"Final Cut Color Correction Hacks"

Hey guys, today I'm going to show you my 6 favorite color correcting hacks in Final Cut Pro.
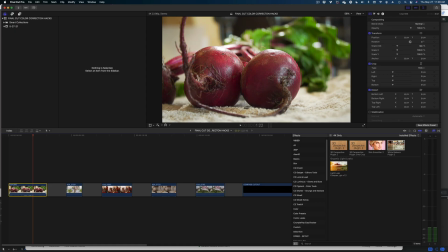6s
Let's dive right in. All right, hack number 1 is
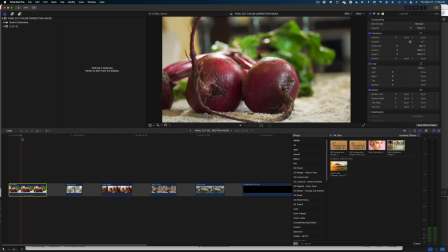10s
isolating certain colors in your frame and making color adjustments on them using a color mask.
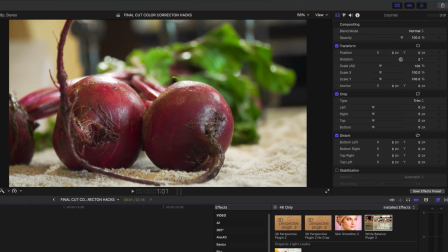17s
Let me show you how to do that. We're gonna take this shot of these beets, and I really want to brighten up and saturate the color of the beets and make them even more vibrant without messing around with like the background or especially this green here. I really just wanna focus on the purple of the beets.
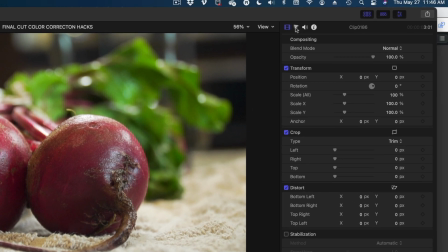34s
So let's go on over to this color board here in our inspector,
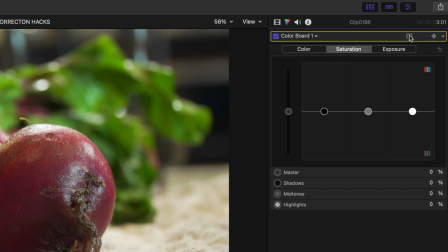41s
drop down to color board, and then up here you get this little icon. Let's select that, and we're gonna select add color mask.
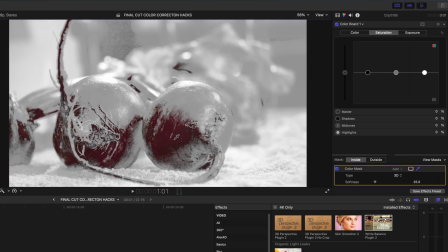49s
And then I'm gonna take my color picker and I'm just gonna grab these beets as best I can,
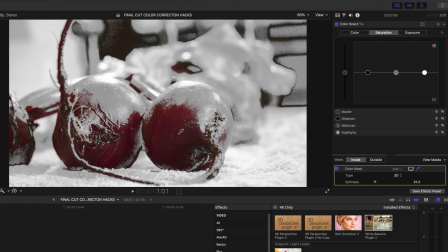55s
grab as much of them as I can without grabbing so much of the background. So I think that's gonna be as far as we can go.
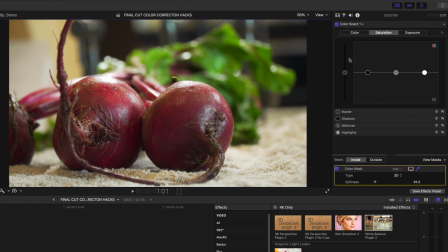63s
And then start making adjustments here in our color board. Let's dial up the saturation on the mids and the lights and the darks. Let's head on over to exposure and brighten up the lights and darken down the darks.
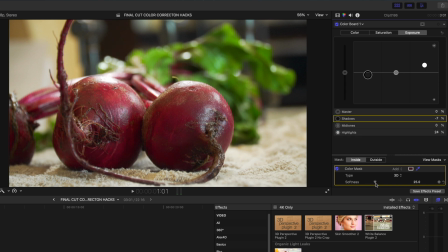82s
And then let's head down here and play with the softness of our mask. And you can see how the color correction creeps up on more and more of the beats. And to me, that looks pretty good. Let's do a before and after.
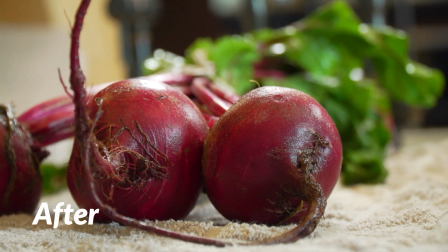Okay, the next hack involves a plugin. It's the only plugin in this video, I promise, but it is the best value. It's $20 and it's called White Balance Plugin 2 from fcpeffects.com. I downloaded this plugin ages ago and I still use it all the time. All the editors in my office use it as well. It is such a great plugin. I just want to show it to you.
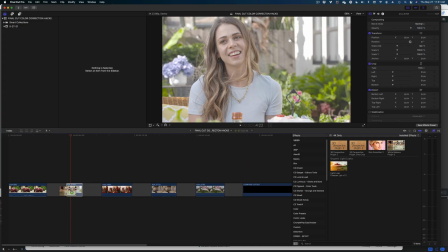130s
You just drag and drop it like any other clip. And here it is in your inspector.
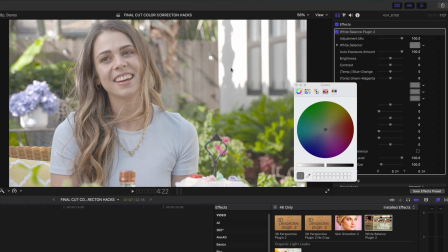136s
It has a white balance selector, so you can select something white and balance using that.
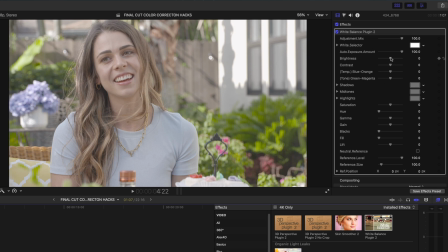143s
Then there is just so much control in here. You've got brightness, contrast, temperature, tone. You can customize the shadows, midtones, highlights, adjust the saturation.
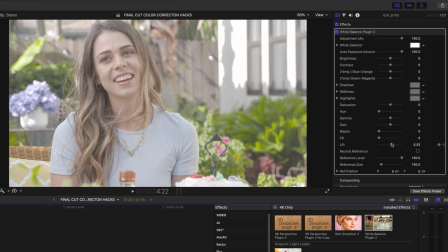155s
You can even do a lift if you're looking for something really high key. I mean, this thing has it all.
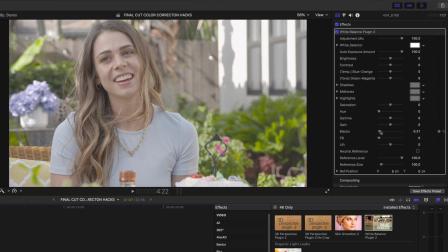161s
Typically what I do is I start with the blacks and I pump up my blacks a little bit because that does affect your saturation.
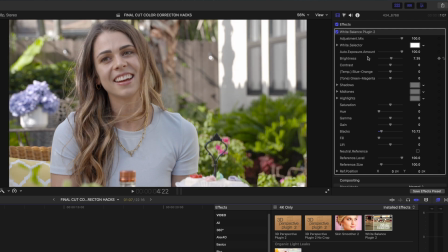169s
And then I might come up in here and brighten it up a little bit. I do these two settings, brightness and blacks, over contrast, because with contrast, you're brightening the brights and darkening the darks at the same level at the same time. And I don't think it's enough control. You could achieve the same effect with more customizability using brightness and blacks.
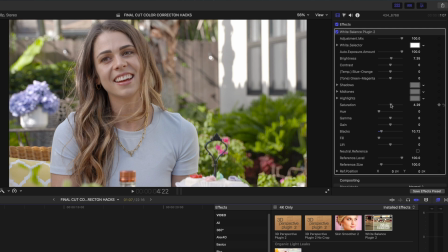188s
And then I might pump up the saturation just a hair. And what I really love about this plugin that I use a lot is the blue or orange color temperature. I use this so much because look at what it does. If I go down to blue, to me, this looks like an early brunch, right?
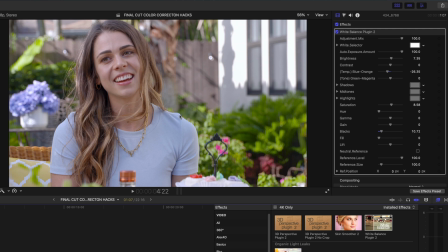207s
The color temperature looks like it's in the early morning. But if I dial it more orange, suddenly it looks like it's late in the day, and to me this looks like a happy hour.
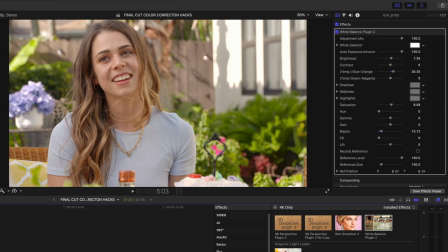219s
So we get the best of both worlds with this plugin. This plugin's amazing.
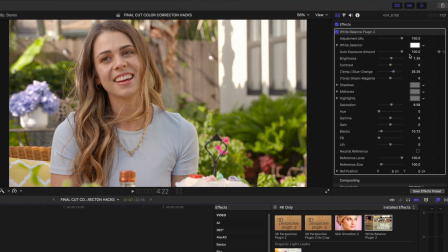225s
There's so many settings. It's just such a great value. I'm gonna link to it in the description box below for you guys.